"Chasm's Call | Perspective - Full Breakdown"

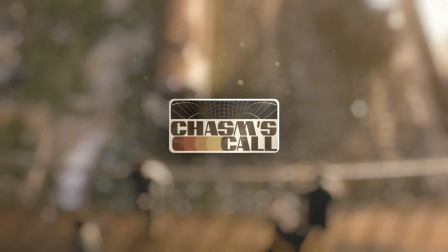Hey guys, this video is gonna be the breakdown of my submission for Pwnisher's theory challenge, Chasm's call.
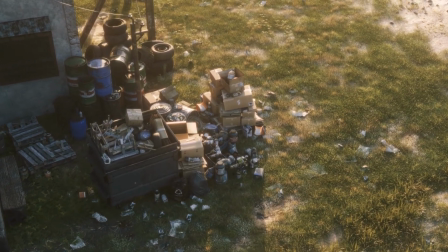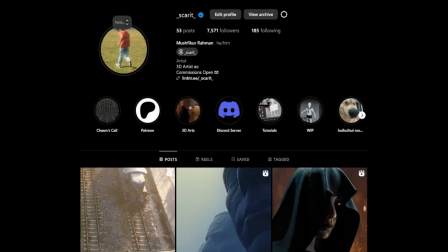As many of you who follow me on Instagram already know that I wanted to make a breakdown this time. So here it is.
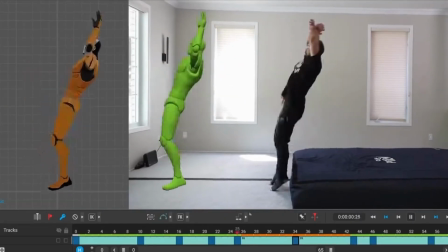During this challenge, I came across a lot of amazing tools and Blender add-ons that played a huge role in bringing this project to life.
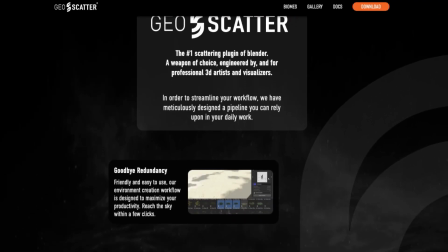If you wanna check them out, all their links are in the video description. Also, I made a Patreon.
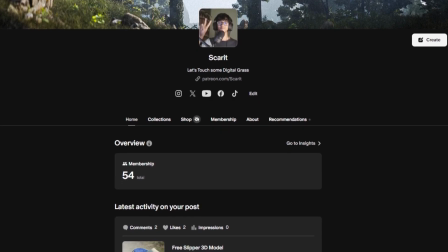I'll be posting both free and exclusive assets plus some tutorials there. If you want to support what I do and get access to some cool stuff, make sure to check it out.
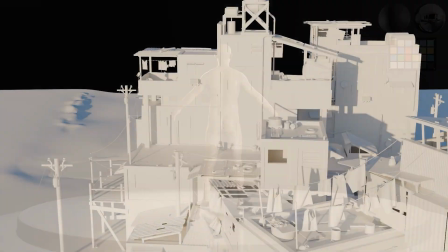Alright, let's dive into the breakdown. First up, the concept, or you could say the idea behind the project.
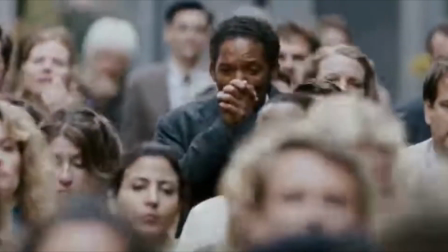I wanted to create something based on real life. My intention was to show the contrast between two worlds, the rich and the poor,
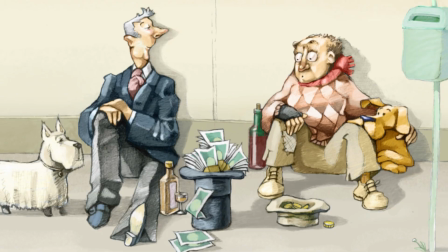and how they judge each other without even trying to understand what the other side is going through.
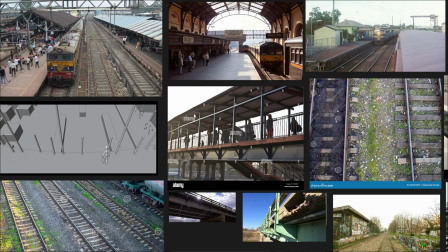That's why I named it Perspective. I created a mood board with a bunch of railway station references, like the real life ones.
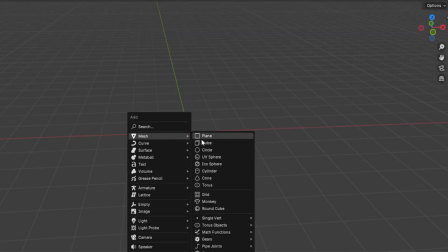Then I deleted the cube, added a new cube, and did a rough block out of the environment.
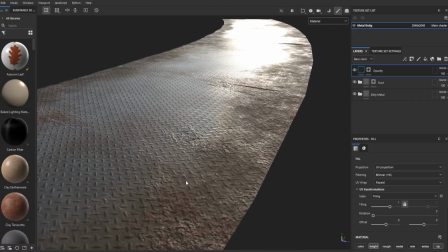I modeled the bridge and textured it in Substance Painter. For the railing, I used Array modifier, which helped me offset the EFs efficiently.
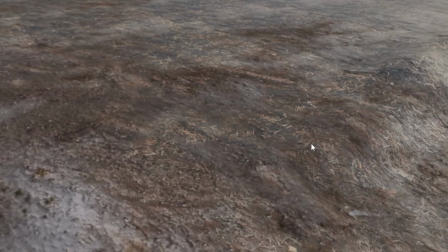The ground was a sculpted plane with a bunch of mixed textures. On the left side, I made a slum town using favelas from City.
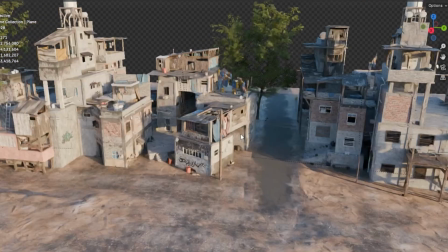I tried to make it as logical as possible. Added a small alley, so it feels like the slum extends beyond what's visible in the camera.
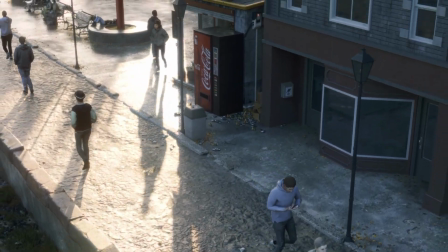Then comes the right side, the more developed area.
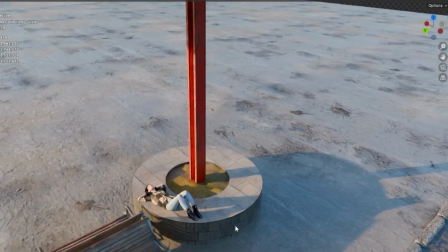I just scaled the cube to create the base surface of the station, built a few assets, and filled the environment using buildings and shop models from City.
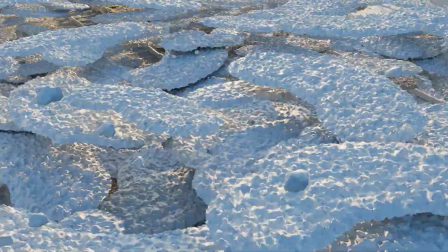Then I started adding details to the environment. I scattered rocks and rubble along the railway tracks, then added patches of grass throughout the scene.
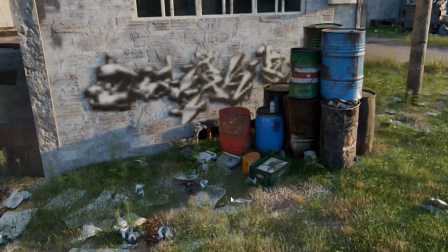To make it feel more lived in, I placed papers, trash bags, soda cans, and other small debris.
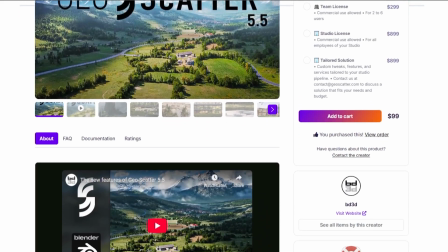By the way, I used Geo Scatter for all the scattering. Next, I brought in a train and animated it.
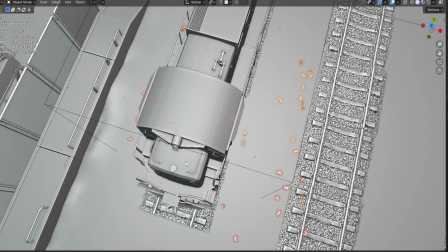To make the scene feel more dynamic, I simulated some papers flying in front of the train using soft body simulation.
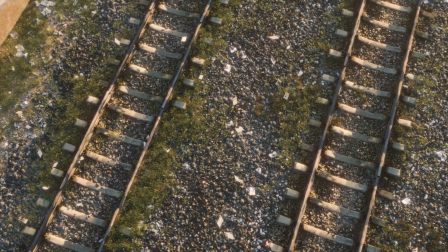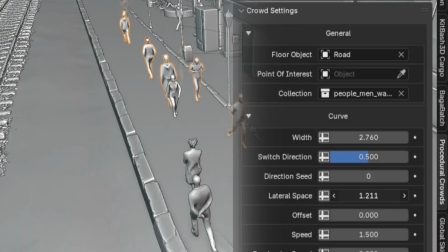For the background characters, I used Procedural crowds. It's a super handy add-on.
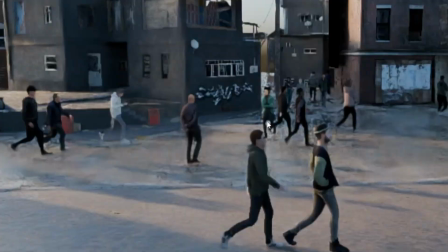Just draw a curve and it populates the scene with scan models. It looks good and runs smoothly.
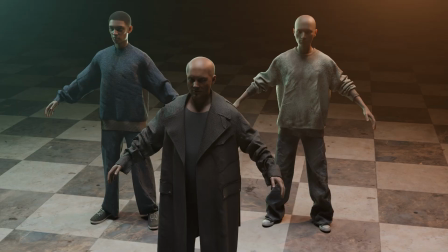Finally, the foreground characters. I created these characters using Human Gen.
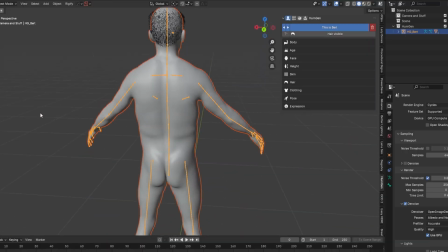I started with the old guy, applied global skin on him, and took the settings a bit.
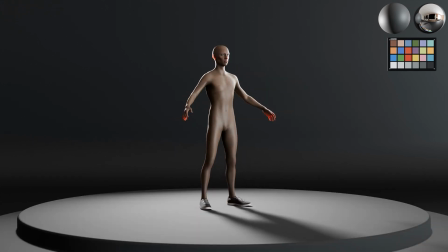Then following the same way, I created the other three characters. Honestly, making characters with Human Gen is so easy.
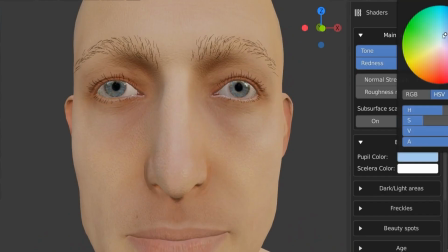It feels just like customizing a character in a game.
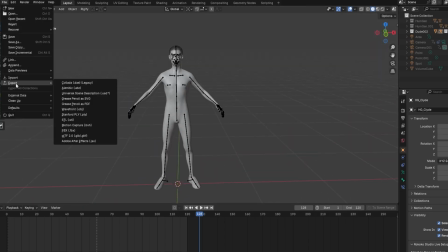Then I exported the characters as OBJ files and imported them into Marvelous Designer to create their clothing.
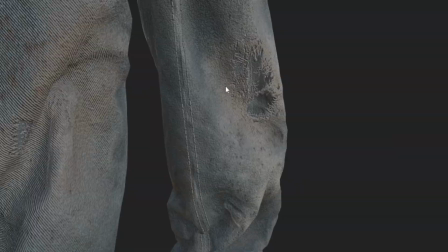Once I got a decent fit, I took them into Substance Painter and textured them based on characters' personalities.
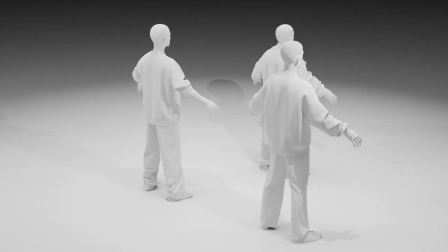Now that the characters and clothing were done, it was time for animation. And this part had me shitting in pants.
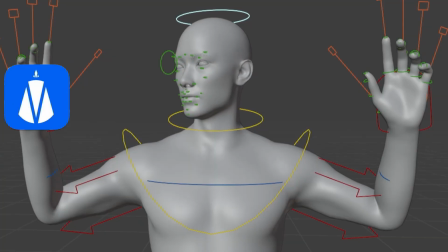But big shout out to QuickMagic and Cascadeur. They actually saved me a lot of time.
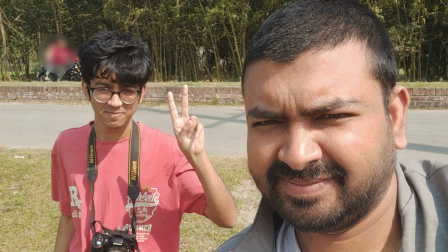I recorded reference clips thanks to my brother Omar for helping with that, then uploaded them into QuickMagic AI.
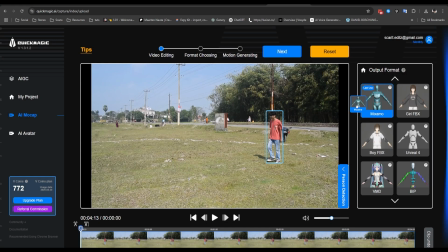This was my first time using it, so I expected a steep learning curve. But it worked great on the first try. It even gives you a mix of a bone animation, which makes retagging so easy.
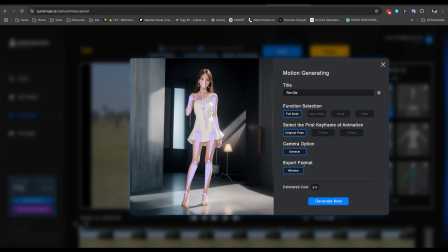I just want to thank Lucas from QuickMagic AI for helping me out and Alina from
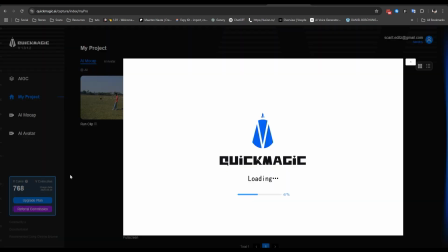Cascadeur for allowing me to use these amazing tools.
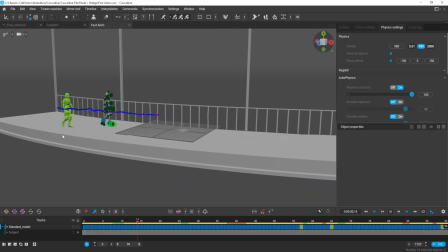After getting the base animation, I imported them into Cascadeur, tweaked them, hit autophysics, and just like that, animation was complete.